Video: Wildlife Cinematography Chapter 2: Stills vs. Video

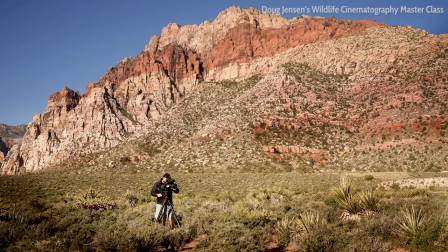Even in ideal shooting conditions, out in the middle of nowhere, the extra equipment and effort required to record audio adds another layer of complexity to the job of shooting video that photographers never have to deal with.
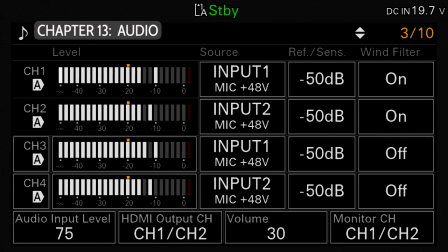In Chapter 13 we'll talk more about how to capture clean audio and what workarounds are available when that is not possible.
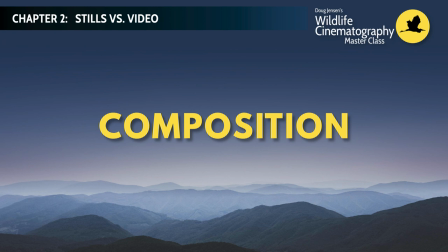Another key difference between photos and video involves composition. There are almost no rules regarding aspect ratios, resolution, or print sizes for photos.
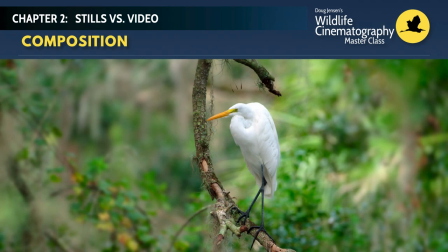For instance you could take a huge 50 megapixel photo, crop it down in Lightroom or Photoshop,
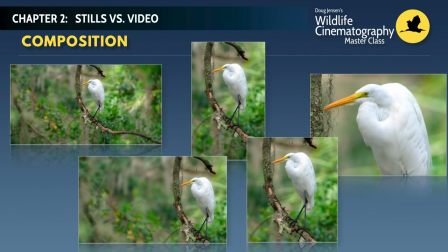and still export a smaller version as a 4x6, 5x7, 8x10, 11x14, or any other size and or aspect ratio you want,
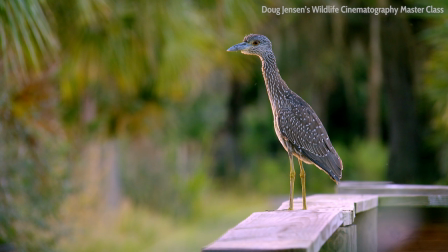depending on the intended use. But for video, you'll have very little leeway for cropping or reframing your footage in post. Generally, what you shoot is what you're going to be stuck with later, so it better look good before you press the record button.
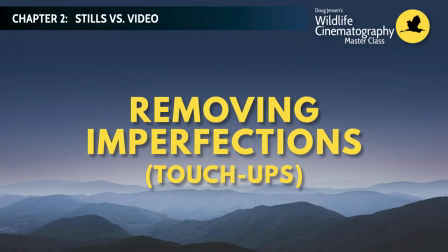Not only is cropping not really a viable option for video, you'll also find that simple image editing changes that we take for granted with still photos, such as removing dust spots, cloning out unwanted clutter, and even fixing sloping horizons are generally going to be impossible to do for video if you don't have a ton of time to spend working on it, plus the high-end skills and software of a Hollywood visual effects artist. Now, that doesn't mean that no image editing will be done in post.
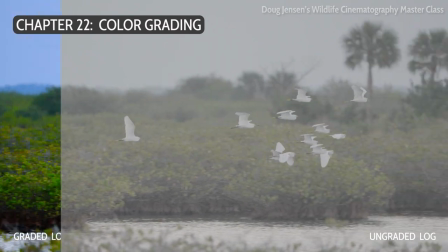As you'll learn in Chapter 22, I believe strongly that everything needs to be processed and enhanced in post to fine-tune contrast,
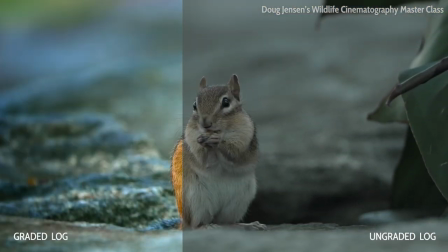highlights, sharpness, color, and other attributes of the image. This is especially necessary if you're shooting raw or with a log format. What I'm saying is that removing unwanted elements from the background or fixing other mistakes that were made at the time of shooting can be extremely difficult to fix for video. Therefore, extra care must be taken at the time of shooting to ensure that the image is nicely composed. We'll talk more about color grading and processing your video in post during chapters 20 through 23.
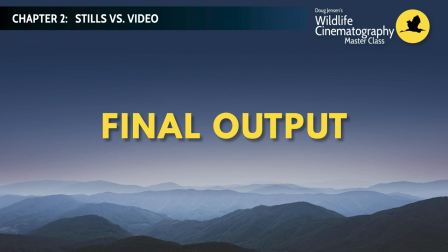Another key difference between photos and video is what we ultimately do with our images after they have been captured and processed in post.
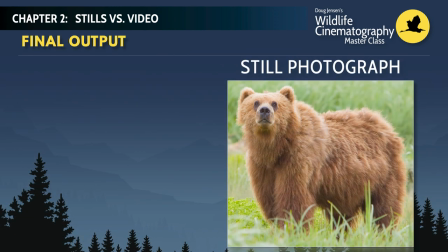When we take a photograph, it is often intended to be used as a standalone item. Standalone images are useful for publishing in a book, printing in a monthly calendar, framing and hanging on a wall, emailing to friends and family, posting on social media, displaying in an online gallery, or using as a desktop image on your computer.
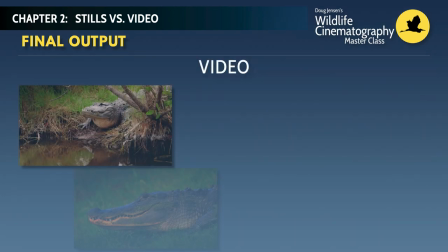But when we shoot a video clip, it is often intended to be just one element of a greater story.
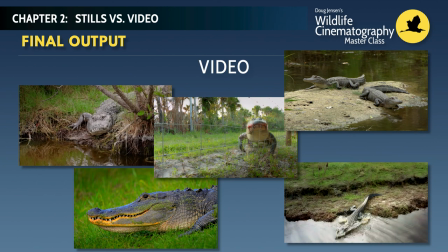A story that would be edited together into a sequence of images during post-production to tell a greater story than is possible with a single clip alone. So what does that mean to you? Well, it means that when you go out filming wildlife, you must be prepared to capture a variety of clips rather than just hunting for that one single really great standalone frozen moment in time.
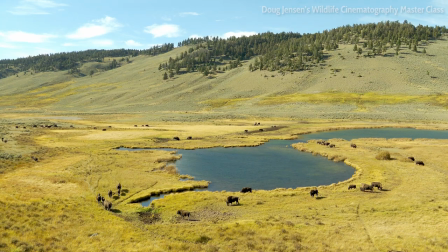We need to use cameras and lenses to allow us to quickly capture wide shots, medium shots,
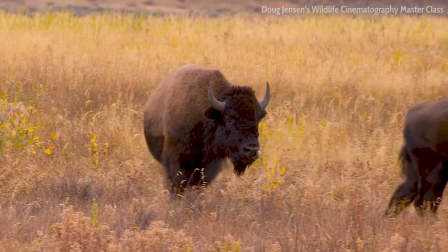close-ups, extreme close-ups, and everything in between so that there There is enough variety in our footage that a nice finished video can be cut together. So now that you have a better understanding of the differences between shooting video and stills, we can go ahead and compare various cameras and evaluate their pros and cons. And that is the subject of Chapter 3.